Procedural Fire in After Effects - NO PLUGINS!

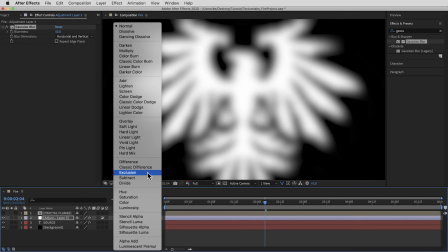[4:09]
I'm gonna switch it over to a blending mode that doesn't get used very often, the exclusion blending mode.
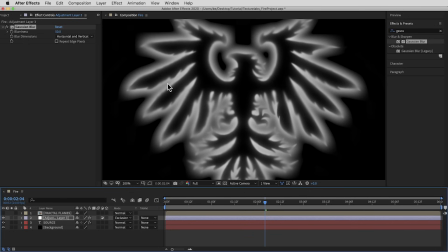[4:15]
So this is one of those inversion blending modes that come in handy every once in a while and it gives us this kind of negative glow thing happening. As a matter of fact I'm gonna rename this adjustment layer and call it inversion.
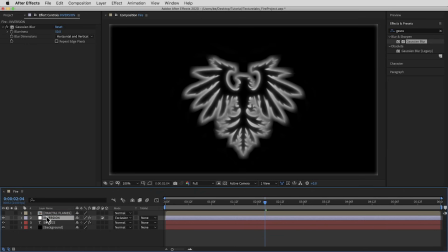[4:28]
And I'm gonna add a few more effects on here, in fact this layer is gonna do a lot of the heavy lifting on creating this fire effect so next up I want a kind of a motion blur but I want it to blur in one direction just straight up now in the blur
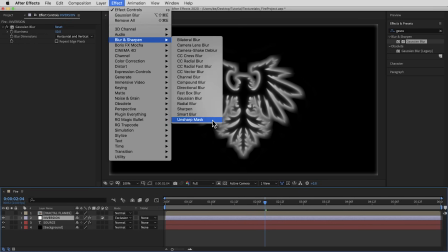[4:42]
effects it's not super obvious how to get a single direction blur but there is
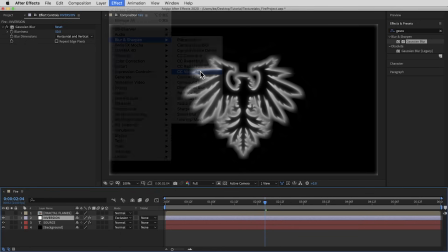[4:47]
a way to do it with this CC vector blur and what I need to do in vector blur is change the blur type to direction fading and then point the vector map at any plain solid layer so I'm
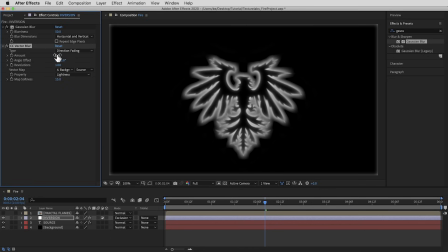[5:00]
gonna point it at the black background layer and then of course I need to turn it up I'm gonna take the amount up to 140 and
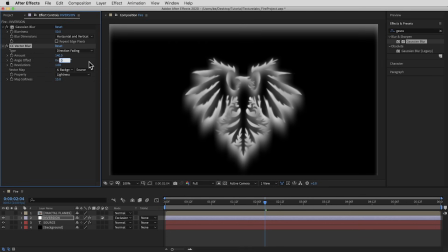[5:07]
right now that's going in the wrong direction so let's flip that around and take the angle to 180 it's kind of unfortunate there's not a more obvious
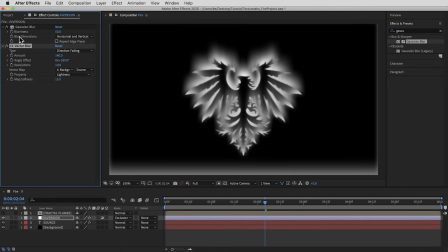[5:14]
way to get this effect this kind of single direction blur but vector blur does come in handy for this okay next up I want to take this really linear blurry shape and give the whole thing some distortion so i'm going to start with the same effect that we used a minute ago on
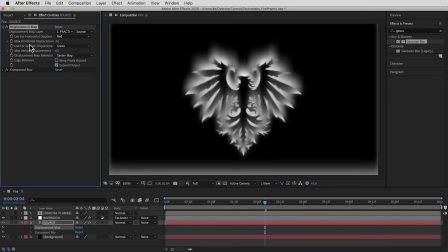[5:29]
the source layer the displacement map effect pointed at the fractal flames layer so what i can do is just copy this effect and paste it onto the inversion adjustment layer but this time let's crank it up a lot higher so i'm going to go to 15 on the horizontal and all the way
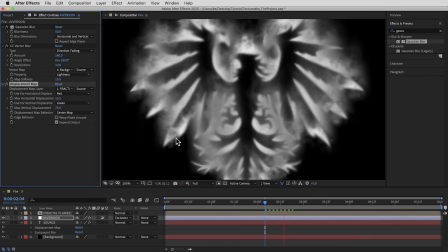[5:47]
up to 75 on the vertical and that starts to create a pretty cool looking effect in fact it looks like you could take this in a few different
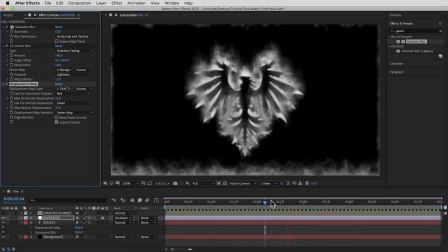[5:54]
directions for different effects let me do one thing really quickly so some of these effects have blurred and distorted not just this shape but also the edges of the composition but we can use the solid composite effect to clean that up and fill it back in with black i'll
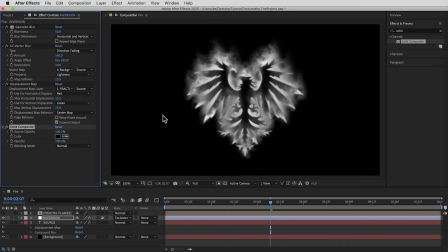[6:08]
just set the color on that effect to black so we've got kind of the basis of this effect here but there are a few ways i want to start
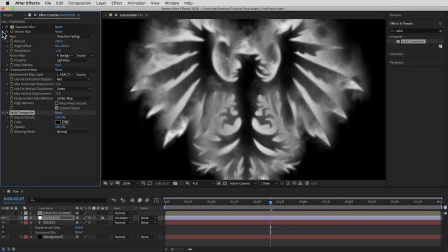[6:15]
to refine this and first of all i want it to be a little higher contrast and a little bit grungier to get rid of these soft edges i'm to add in another effect the fractal noise effect and first of all while we can see this fractal noise nice and clearly let's give it
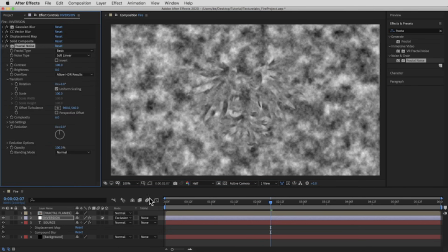[6:29]
some animation pretty simple i'm just going to animate the offset turbulence i'll set a key at the beginning and then at the end of the timeline
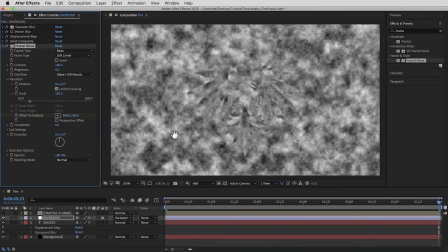[6:37]
bring the y offset down to 100. no big deal that's just going to animate the whole thing up kind of slowly all right then i'm going to
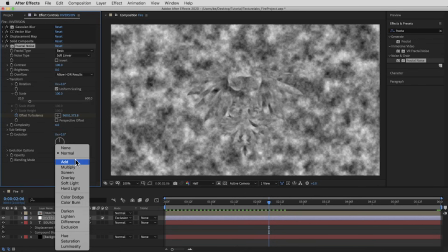[6:45]
take this fractal noise effect and change the blending mode of this effect over to color burn then a little bit of
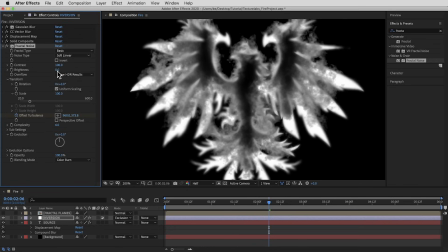[6:52]
adjustment on the brightness and contrast of the fractal noise i'm going to take the brightness up to 40 and the contrast down to 75.
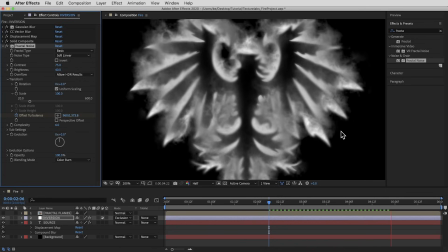[7:00]
so this effect just gives us a little bit of grunginess in the edges it's also moving at a different speed than this other distortion so we get a little bit of a sense of depth starting to happen all right let's add another effect on here and give it some twisty swirliness with the
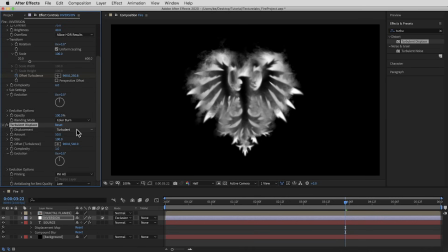[7:13]
turbulent displace effect and this effect I'm going to switch the displacement style to twist smoother and I'll bring the amount down to 20. Then I'm also going to animate one property on this effect the offset property so that these little twists kind of travel upward as well.
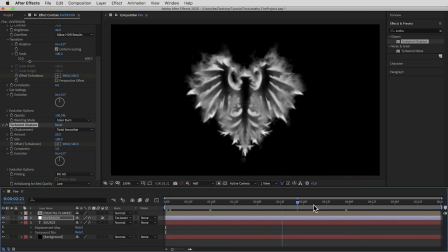[7:29]
So I'll key this to start at the default position 540 on the y-axis and then at the end of the timeline take it down to negative 260. Then I'm also going to take the complexity up quite a bit.